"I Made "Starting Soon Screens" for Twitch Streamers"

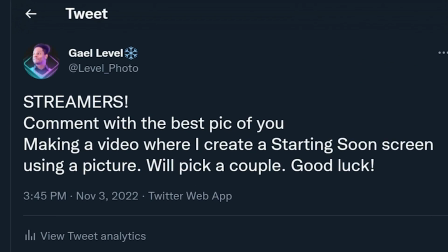So I went on Twitter and I said, streamers, comment with the best pick of you. Making a video where I create a starting soon screen using a picture. We'll pick a couple. Good luck. And that's the video you're watching right now. I ended up picking 4 of them and I made 4 animated starting soon screens. So what I want to do is show you the original and basically go through the process of my inspiration in order to create what I did create. This is not going to be a step-by-step tutorial on how to do motion design or graphic design, but I'm going to try to show you the layers and my thought process. But before we start, I have 2 things that I actually want to tell you. One is that this is what I call a community type of video. It is something that I've done in the past, but I've realized that they don't usually do as well as my other videos like tutorials. And it's kind of discouraging because my whole goal is to actually help the live streaming community. And in those videos, what I do is showcase live streamers to the thousands of viewers that watch my videos. Or in this case, I'm actually taking the time to create custom-made graphic and motion design for them. I guess what I'm trying to say is please share this video so I can make more of them. And the second thing I want to say is our sponsored message. Then we can talk about how I created those 4 starting soon screens. Hey you, are you looking for emotes?
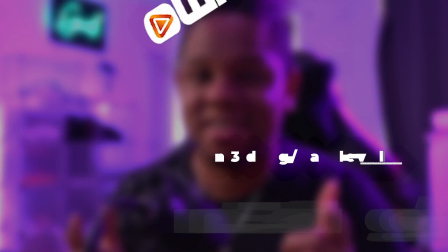Then you need to check out Own's Emote Maker. Check this out. In a couple of clicks, I create one character and then Own generates the rest.
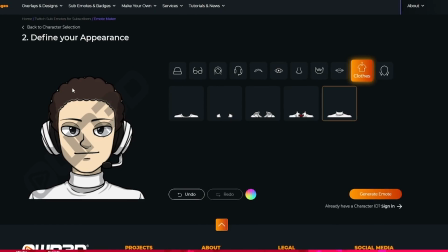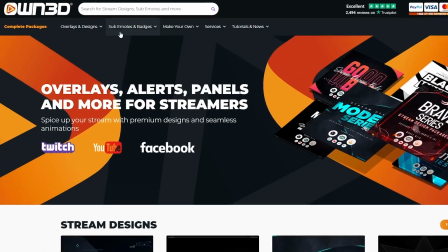All you gotta do is go to own.gg/gal level, hover over sub emote in badges and click emote maker. So try it out. That is own3d.gg/gal level.
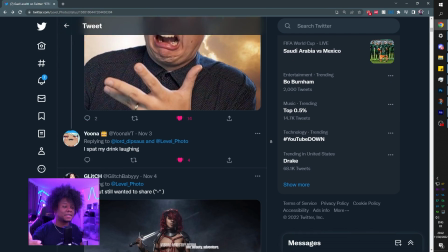Okay, so first thing you need to know is that 156 people participated in this, and it was very difficult for me to pick.
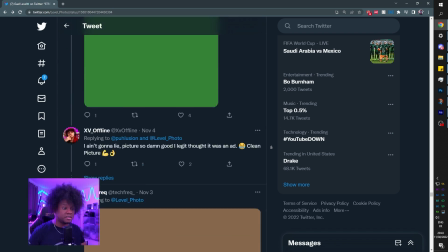And if this video does well, honestly, I might just continue making more out of the bunch that is here.
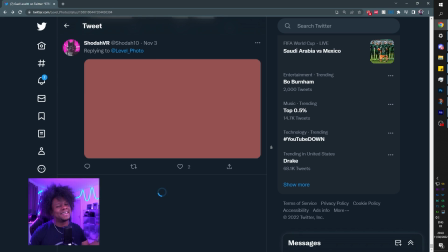I should probably lock it so that no one else can participate, but hey, you know what? Go ahead and throw your picture in there if you want to.
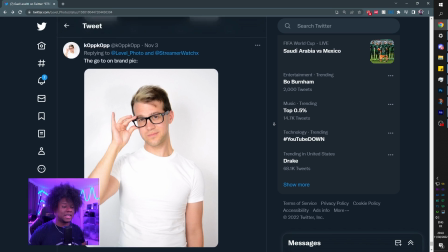And while you're at it, follow me on Twitter. We really had some like studio level photos.
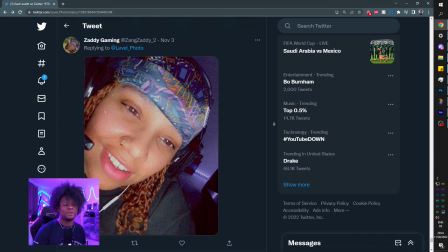We had some webcam photos, some phone photos, overall a bunch of awesome photos.
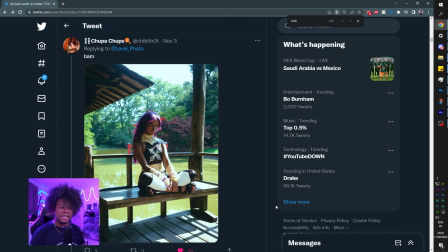First one I picked was from Sachi, which is a cosplayer that I actually follow on social media. So it was cool to see her post a picture there. And what we have here is this picture. It is in portrait mode.
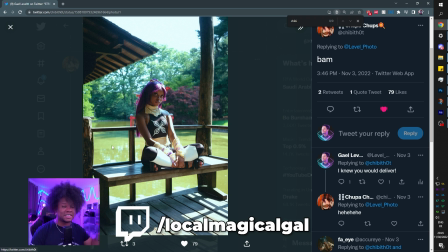And we are going to be working on a canvas that is landscape because 1080p starting soon screen. So I had to deal with that. Let's open up the Photoshop file and I'm going to show you everything I did with it.
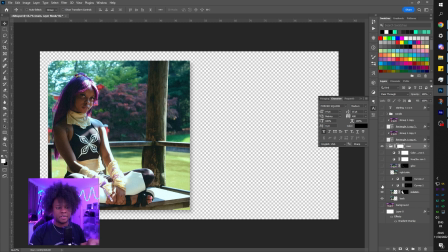So first thing was obviously like scaling and choosing a placement for it. What I really wanted to do also is to change the background a little bit. I'm not a huge fan of, I used to be a portrait photographer and I'm not a huge fan of the color green. So every time I have a picture that has like a landscape, a green landscape in the background, I always do my best to basically get rid of the green.
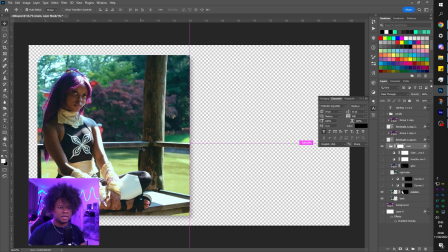Another thing that I wanted to do here is that I wanted to do some dodging and burning.
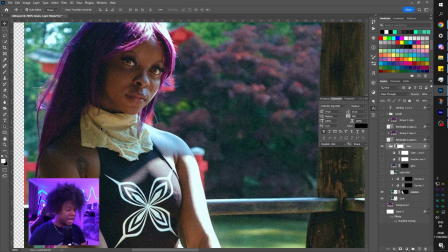Basically, I wanted to emphasize the highlights and shadows, aka Photoshop contouring, if you will.
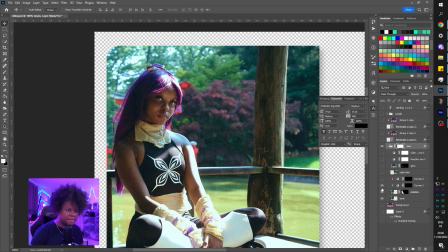So here we will have, that's the highlights. As you can see, I just accentuate where there's already stuff, but like it might feel kind of like airbrush because I'm using like an actual Photoshop brush. And then those are the shadows just to really give it more depth.
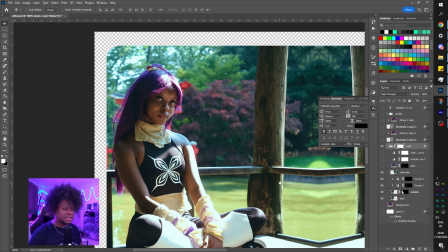Basically, it's something that you use in photo retouching in general. And then on the right side, I basically duplicated it, and this one doesn't have any dodging and burning.
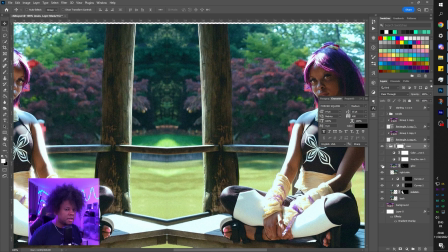That's because it's gonna be blurred. Then here I added an extra glow.
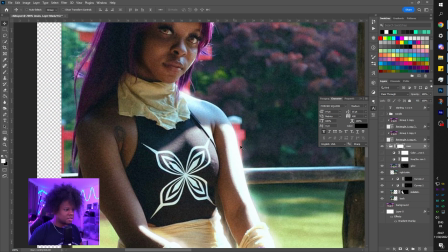I don't know if you can see that really well, but basically I felt like this color is like pure white on the original photo, so I don't have enough data to do anything with it. So I was like, okay, it's got to be glowing if it's that bright. And I added some around the hair.
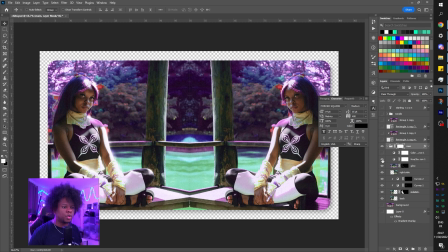Then I changed the colors. Okay, hue saturation, boom, just pick the color green and then switch the hue here. As you can see, I went there, went to green, and you can see I bumped it up plus 98. And then here I just added a color balance. So I went on the shadows, I went on the midtones.
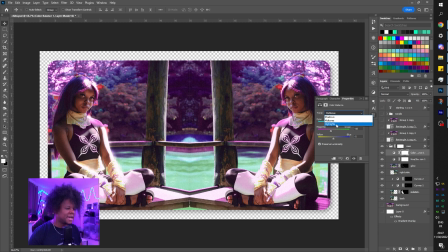Well, I didn't do anything to the shadows. Midtones, I played around with which colors I want. It is kind of like a way of switching up the color balance just a little bit. And it basically allowed me to get rid of more green. For the background, I just duplicated it and made it transparent.
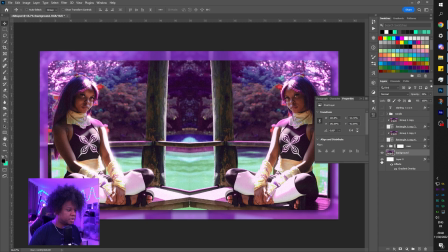Let me just put that there. And for the total background, I went on her channel and I actually saw that she already had some sort of a color scheme, which is something that I ended up doing for everyone else.
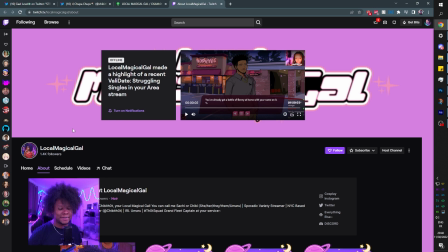I went to your channels, I went to all of your platforms actually, just to figure out which platforms are your main platforms,
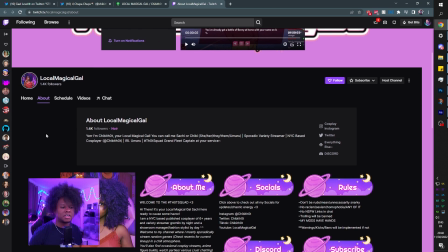so the ones that I should put the emphasis on, but also if you already have a color scheme, if you have a preferred color, that was my way of figuring that out.
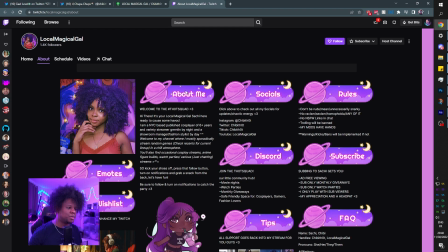And I saw that gradient there from a deep purple to a lighter purple, so I decided to go with that.
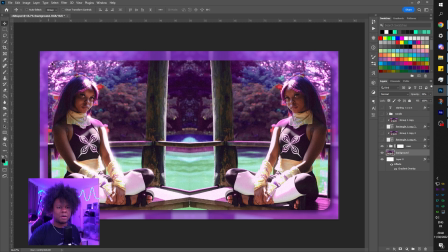Boom, so background is just blurry with that gradient purple. I went with a frame here with a little bit of a shadow to get more depth.
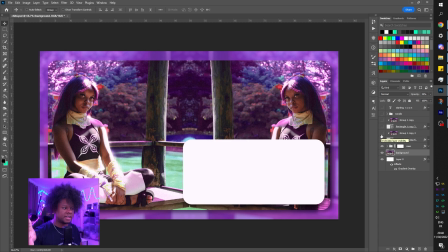And then I started blocking out places that I wanted specific things to be. There I added basically the same picture but blurred out.
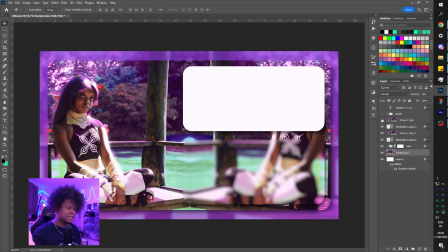It's like creating a foggy window effect. And then here I would add my text like starting soon and stuff like that again.
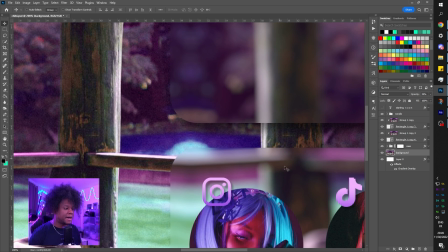And then boom, for this I went for, I initially wanted to keep it for chat, but since it was wide, it didn't make any sense.
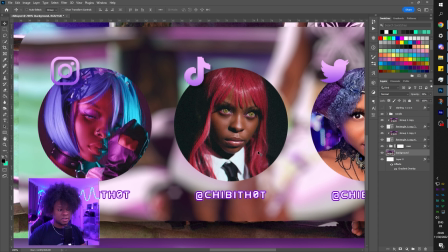I was like, you know what, this is where I'm gonna put the social media.
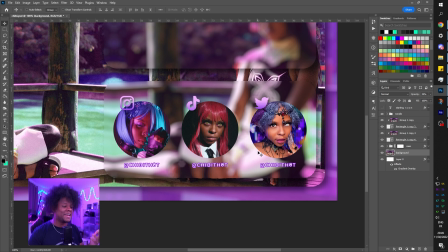And since she's a cosplayer, it was pretty easy to make it look better than like a normal like social media bar. Just pick a bunch of pictures. I picked out those pictures from Instagram, and they ended up looking like that, which I really like.
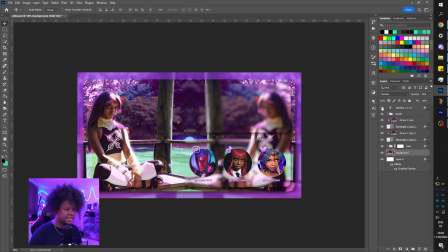For the starting soon, I just added the text. Boom, there you go.
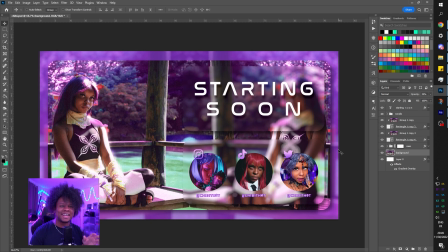I went with the NASA kind of looking font because I saw all of the
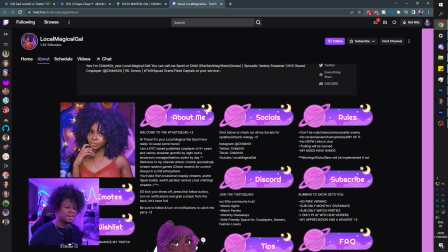planets and then the moon and then the stars, so I wanted to keep it kind of on brand.
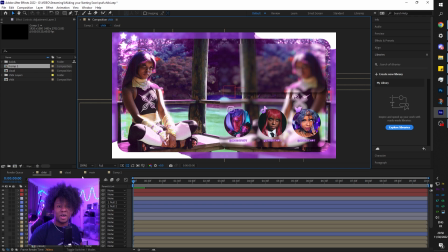Once I was done with the Photoshop file, I brought it into Adobe After Effects, where I wanted to add just a little bit more details, and the goal here was to actually get a couple of things to move,
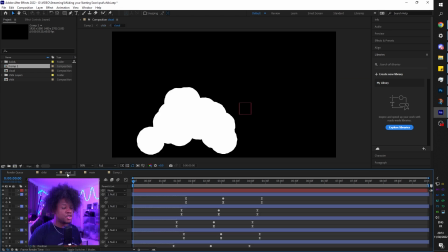but not too much. I went and created clouds. This is, believe it or not, this is a cloud simulation. It's not really a simulation. That was manually animated by me. And basically I created this so I can put them in the corners behind the main frame. All the animations are 60 FPS. I just used that, duplicated it, and you can see it in both corners basically.
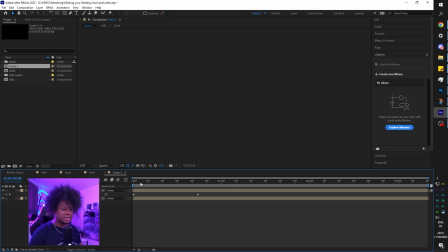Another thing that I did is I created a particle simulator. This one is a real actual simulator.
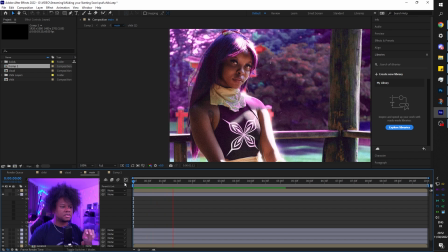So right behind her, it creates like a little bit of sparks. Since she's already glowing, I thought, hey, maybe that's a good idea. And as you can see, the background is moving.
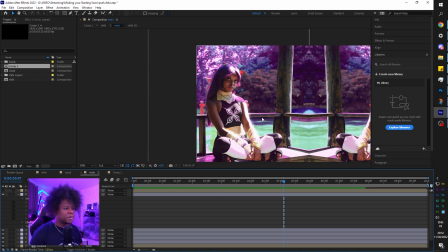Now I masked out certain parts so that not everything is moving, but basically I kind of wanted to go with that Midsommar kind of effect. Is that how you pronounce Midsommar? That movie by Ari Aster. And I think I did a pretty good job.
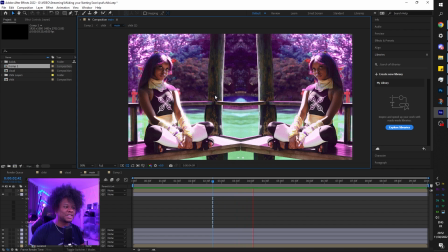It slightly moves just for you to catch it after looking at it for maybe 5 seconds.
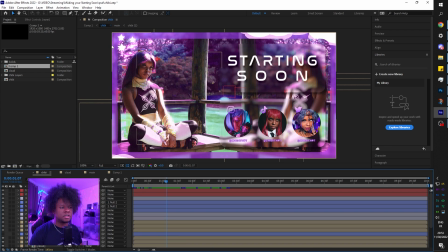And that was basically the main animation plus the clouds. Top left, I added some stars.
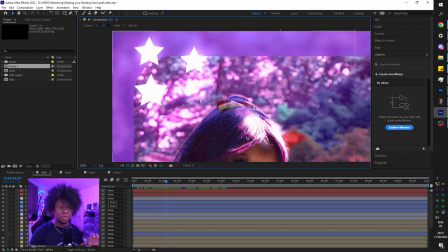They randomly move and also glow.
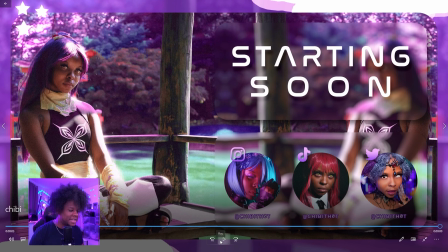And that's it. We end up with that kind of animation as a starting soon.
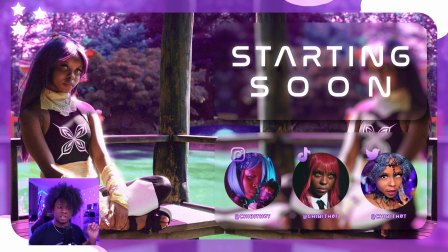When you add it to OBS or whatever broadcasting software you're using, you're just gonna check the loop little box and it will loop in itself perfectly.
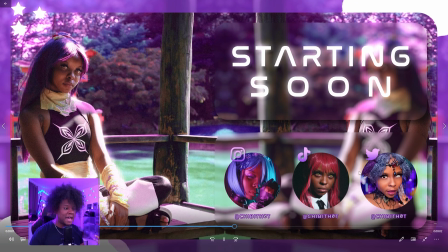And there you go. That's how you make a starting soon screen animated and look like this from a photo.
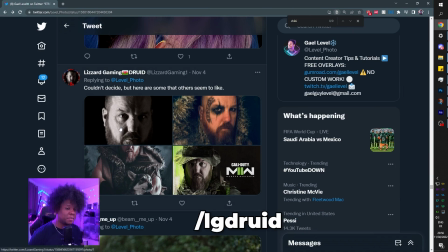All right, second one that I picked is from Lizard Gaming, which I really enjoyed those photos.
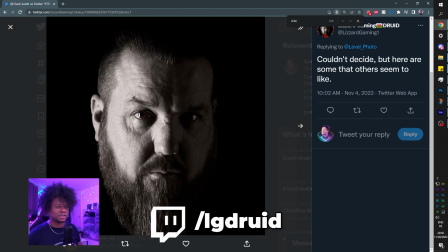I really wanted to go with this one at first because I could just put it on a black background. It will blend perfectly.
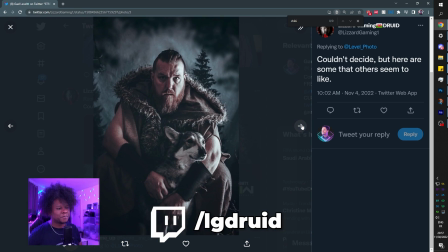That one was pretty cool, but kind of low quality. And then I saw that one. Wait, a doggo.
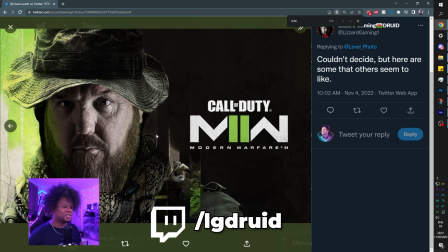Wait, I had to pick this. I just had to pick it. There's also that one, but this is already a full made montage.
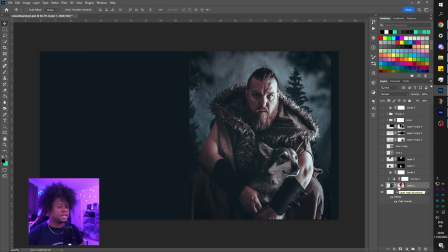So that one I just had to do. All right, so the first thing I did is basically find a background that would kind of match the picture. Here we have a background. I basically color picked some of the background colors, and then I actually needed it to blend into the background seamlessly and in a certain way.
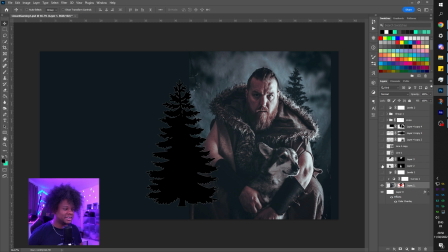One way I did that is I went and found some trees and I used them as brushes in order to mask out the picture. So we ended up with that result of a mask. Enable it. And as you can see, this feels more natural. It blends in a little bit smoother.